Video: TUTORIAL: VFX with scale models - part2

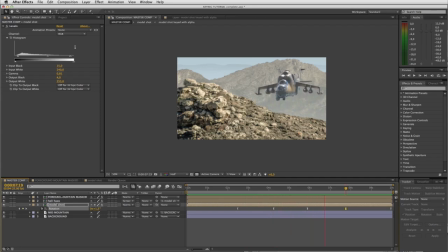now we're starting to notice a bit of our sway, which one might expect if there were air currents or a wind blowing. Right, so I'm very happy with the animation on that helicopter now, which means it is time to do the 3D blades.
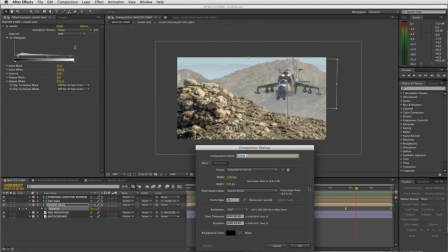So first step, let's start a new composition. I'm going to call this composition 3D Blades.
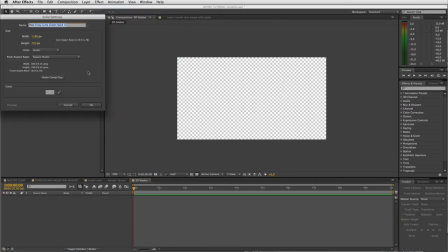And I'm going to just start by putting a new solid into the layer. I always like to just work with a black solid.
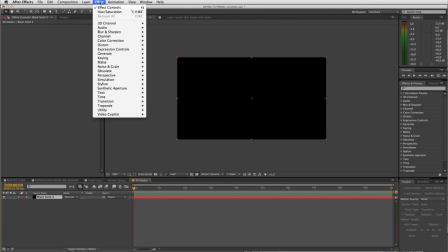There's my new solid. And to that solid, I'm going to apply Effect Video Copilot Element 3D.
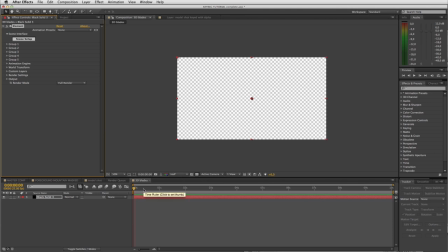Now, I've pre-built a 3D model of these blades. I built them in Lightwave, but you could build your 3D blades in any software. I highly recommend checking out Blender. It's a totally free 3D application.
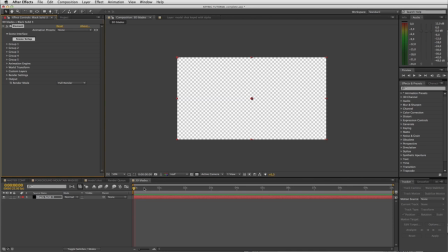The blades that I've built for this helicopter, I've made available for download, and I have put the links underneath this video, so please check them out. Feel free to use them. Right, so let's get started. I'm going to click on Scene Setup up here in the Effects palette for Element, which will open this Element dialog box.
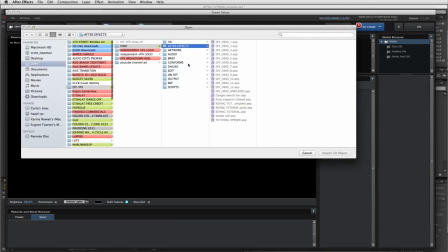And I need to start by importing my model, so I click Import. So here we go, I'm importing my OBJ, my 3D object.
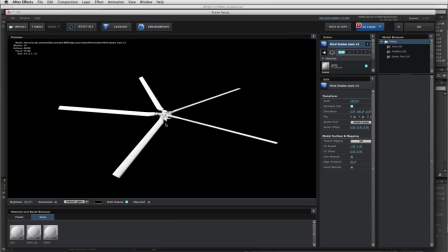And there you go, you can see there the blades are by default. If you download these ones that I've provided, they should come in exactly like this into Element.
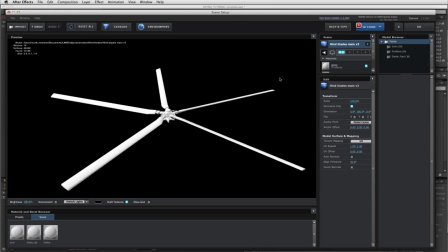Now, this is a very important step next. Make sure you have the model selected, and down here in the list where it says anchor point, the moment it defaults to model center. Very important that you change this to be from model. In the 3D software in Lightwave,
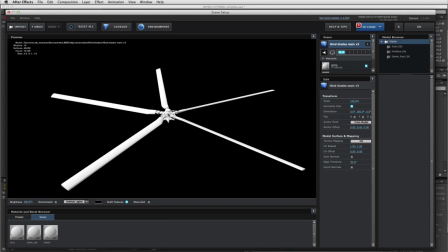I set the anchor point to be dead center in the middle of these blades so that when they spin correctly. So just make sure you do that step. Then the next step is we need to quickly set up some surfaces for our blades.
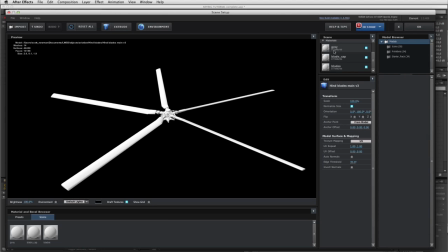So I've got these blades pre-split into three different surfaces, a gray surface, which as you will see now,
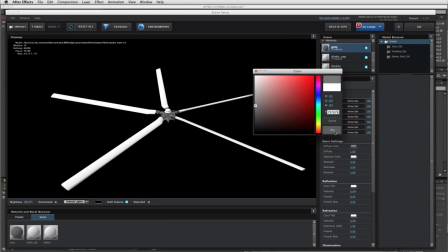give them a nice dark gray color, aviation gray is the center portion of the blades.
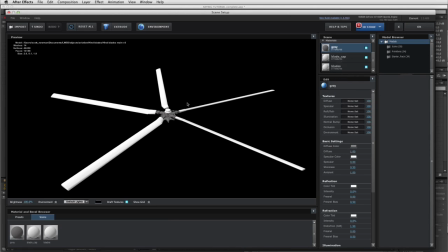Then I have the blade cap.
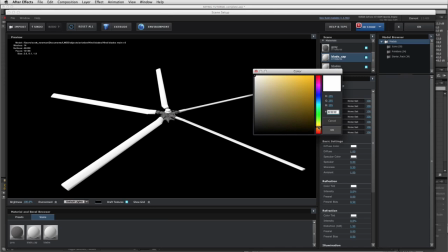And let's choose a nice sort of desert sand color for that. Somewhere around there should do it.
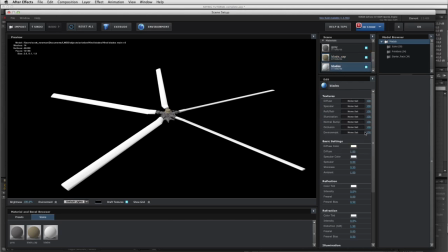And a very similar color for the blades themselves. There we go. And then the next step I want to do is add a bit of specularity to these blades.
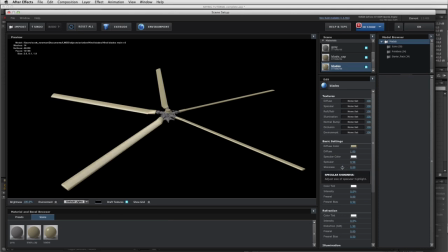Turn up the specular, turn down the shininess. There we go. Same thing for our aviation gray section. Let's turn up our specular to make things a bit more visually interesting. Turn down the shininess a touch, just to get some variation into there.
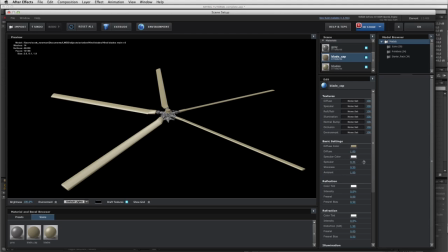And then again for our blade cap, let's turn the specular up, glossiness down.
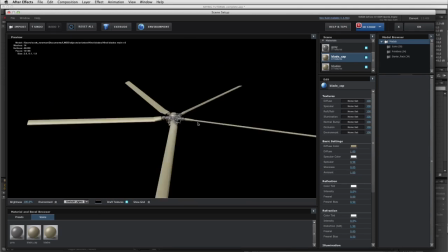And there you can see we get some nice interesting light play on the object. So once you've surfaced your blades, click OK, and they will show up in your comp.
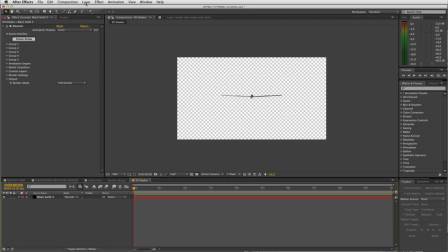Next step is to add a camera, layer, new camera. I'm going to use an 800mm lens here, purely because I'm going for a long lens look. And I know that 800 tends to work quite well. So there we go, we've added our camera.
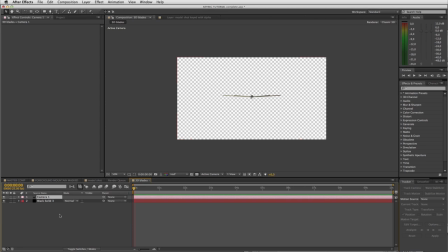Now we want our blades to fill up as much as of the comp as possible, so I'm going to just go ahead and push my camera in. There we go. So that's an acceptable camera position. And you can see our default lighting setup, what it's doing already.
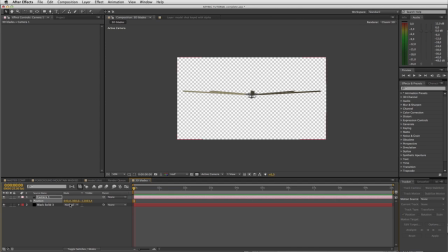We'll address that in a minute, but let's start by rotating our blades. So I'm going to click on the Element 3D layer. And up here in the Effects palette, I'm going to open up Group 1.